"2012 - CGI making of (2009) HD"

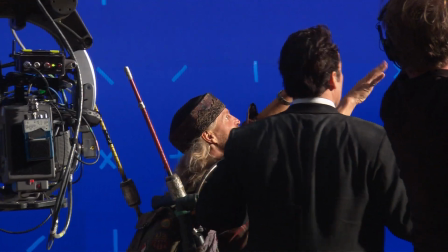But when you're acting it,
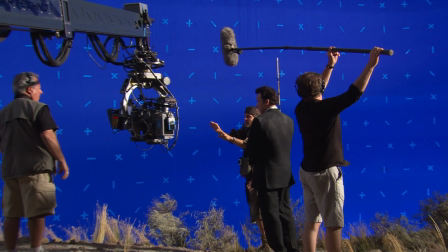it's really hard to visualize all this stuff going down so I tried to be as over the top as possible which might place me just right in the pocket.
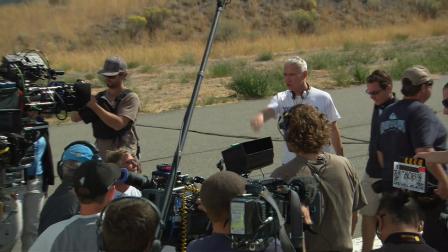There's a huge amount that was done practical in this sequence. It's helicopter footage while the RV is driving on the roads.
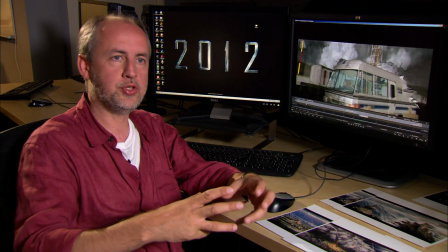In the beginning we had a discussion with Mike Rosina how much he would be able to show of lava bombs impacting around the RV next to the road.
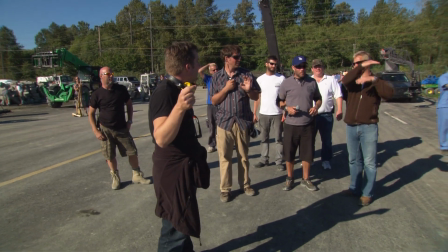We actually made some of these fiery rocks.
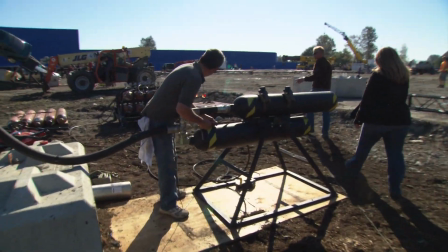We used one of those guns that fired the cars but actually made a rock that was 10 feet in diameter and then lit it on fire and then shot it out.
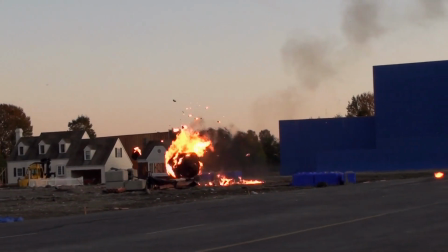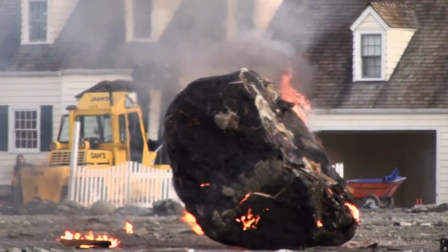But we figured out pretty fast that that's a very impractical solution because you don't want to create
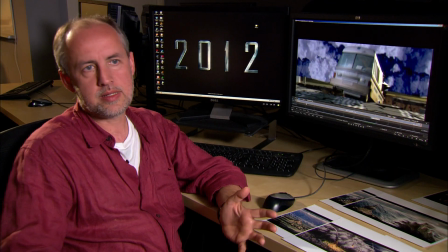any forest fires so we decided early on to do that actually on CGE.
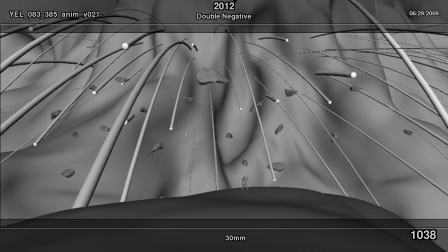We're working with Double Negative, the company that actually does the final shot, all the digital elements of it, very closely on this.
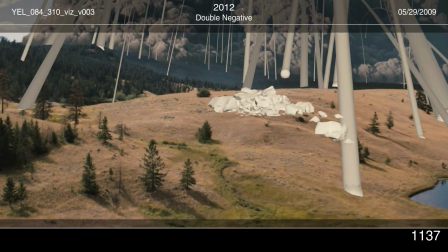What they do next is they deliver what we call the post-viz, and they implement a rough version of all those lava bombs that come down.
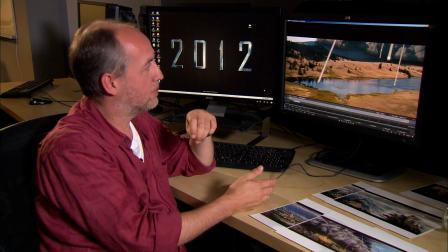All these gray columns that you see are the lava bombs hitting, and eventually each one of them is going to have a great impact.
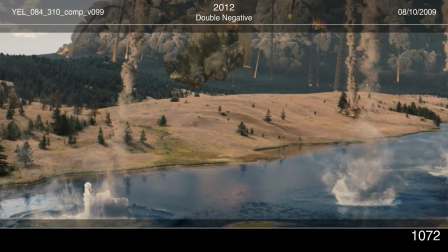So here's the same shot again now with the final lava bombs first hitting the water,
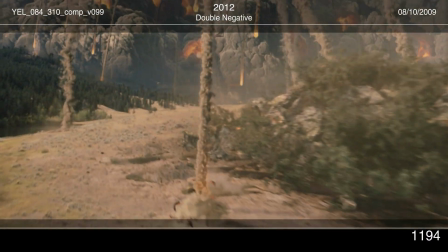and then a big piece of soil crashing and leaving this big dust trail on impact here.
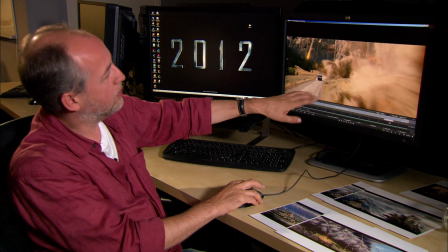The closer you get, the harder it is to make it believable. because right now with all these big impacts here, you start to see all the detail.
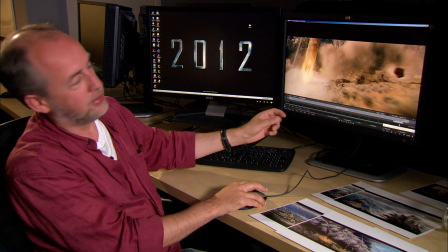You basically get down to grains of sand in the end.
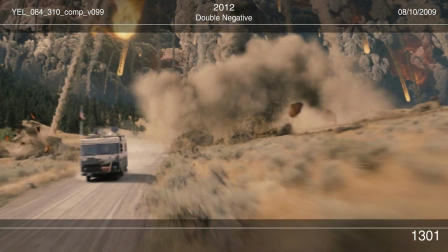So it's big pieces, but it's also very small pieces. You see actually the camera is going through one of these impacts here.
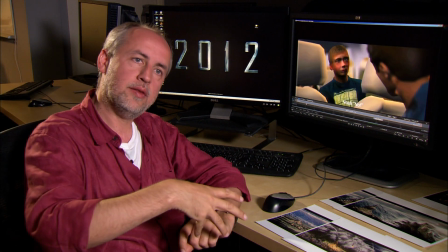There's a specific moment when the RV gets hit by one of these lava bombs, and that's where the RV was prepared by the special effect crew.
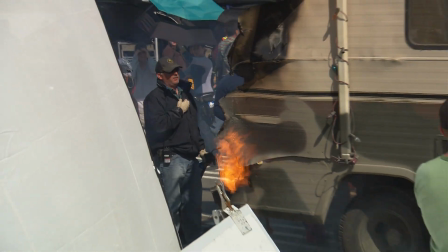We had it all rigged with pyrrole and the whole backhand is one of these comets or these fiery rocks, we call them, would hit the backhand and explode and take the RV out.
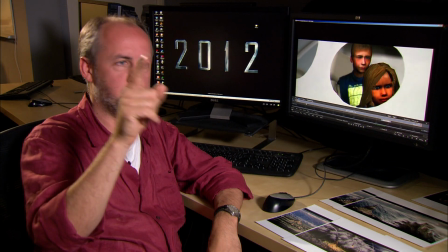And then we only, in post, over the course of maybe like two frames or so, added this lava bomb that actually hits the RV.
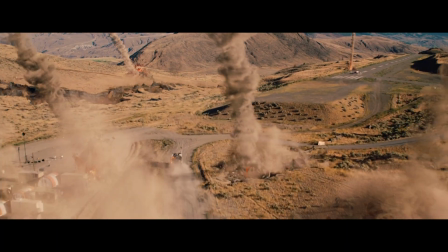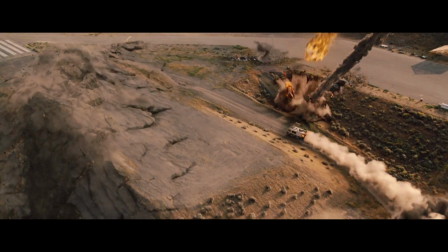Finally get to the airport, we see the landing strip,
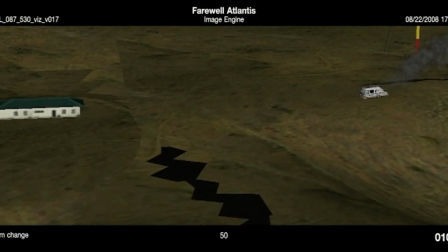and out of nowhere this gigantic crack shows up and creates this huge gap that they have to pass.
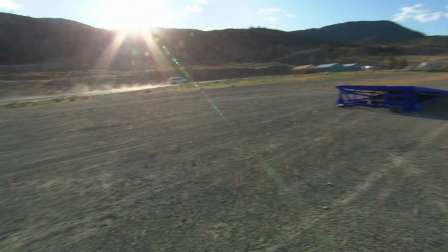Our special effect and stun team set up this ramp for the real RV to jump over. Basically we redid all the suspension on it that could basically take quite a bit of
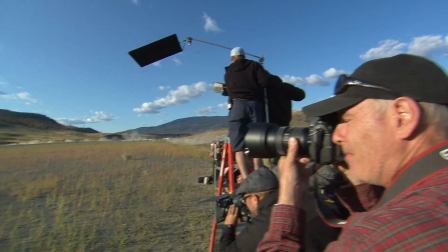a 20-foot gap jump and then land on the other side another 60,
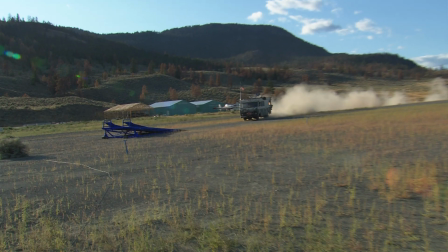70 feet away. We had some special seats made so that the drivers could actually not compress their spine when they actually landed on the other side.
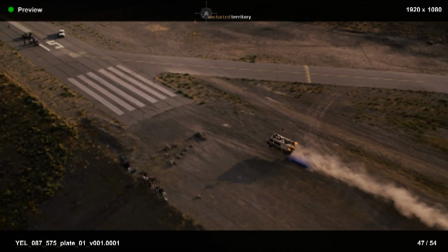It was very important that Double Negative built their landscape in a way that would be a natural ramp for the RV to jump over.
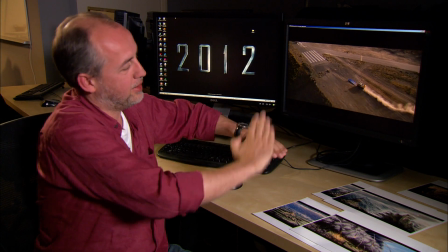So when this crack happens and everything is buckling up, there is actually a natural ramp that is coming up.
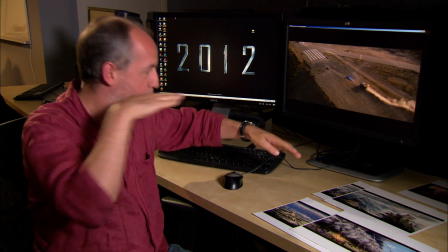So it actually makes sense that they would make it over. It's not just flat ground and they would just hit the other side and fall in.
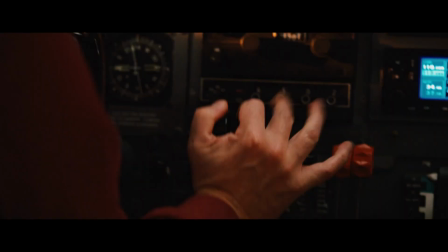All right, buckle in, here we go!
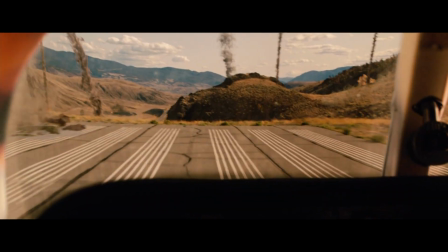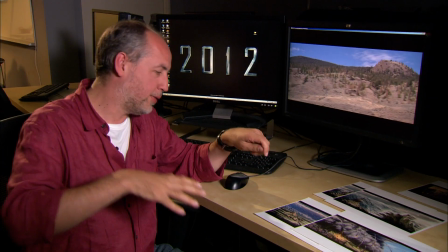John Cusick finally makes it into the airplane that's already taxiing on the runway. and they
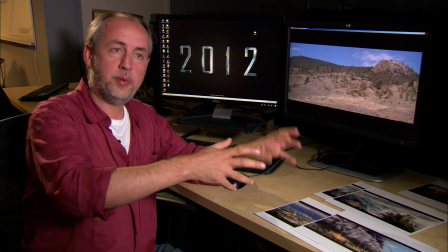lift off but the whole paraclastic cloud finally catches up to them.
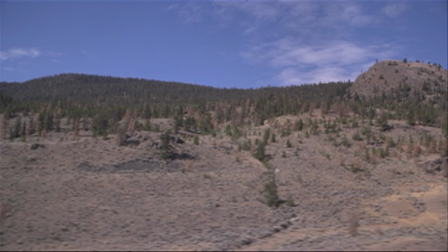As you see there's pretty much nothing.
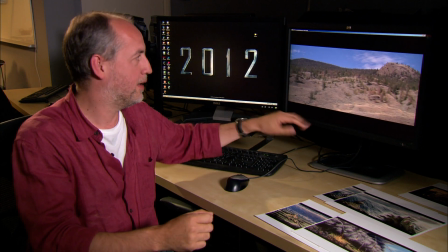This was a plate that was shot from a helicopter in in Canada at this location that we had there and now you have to create the shot out of that.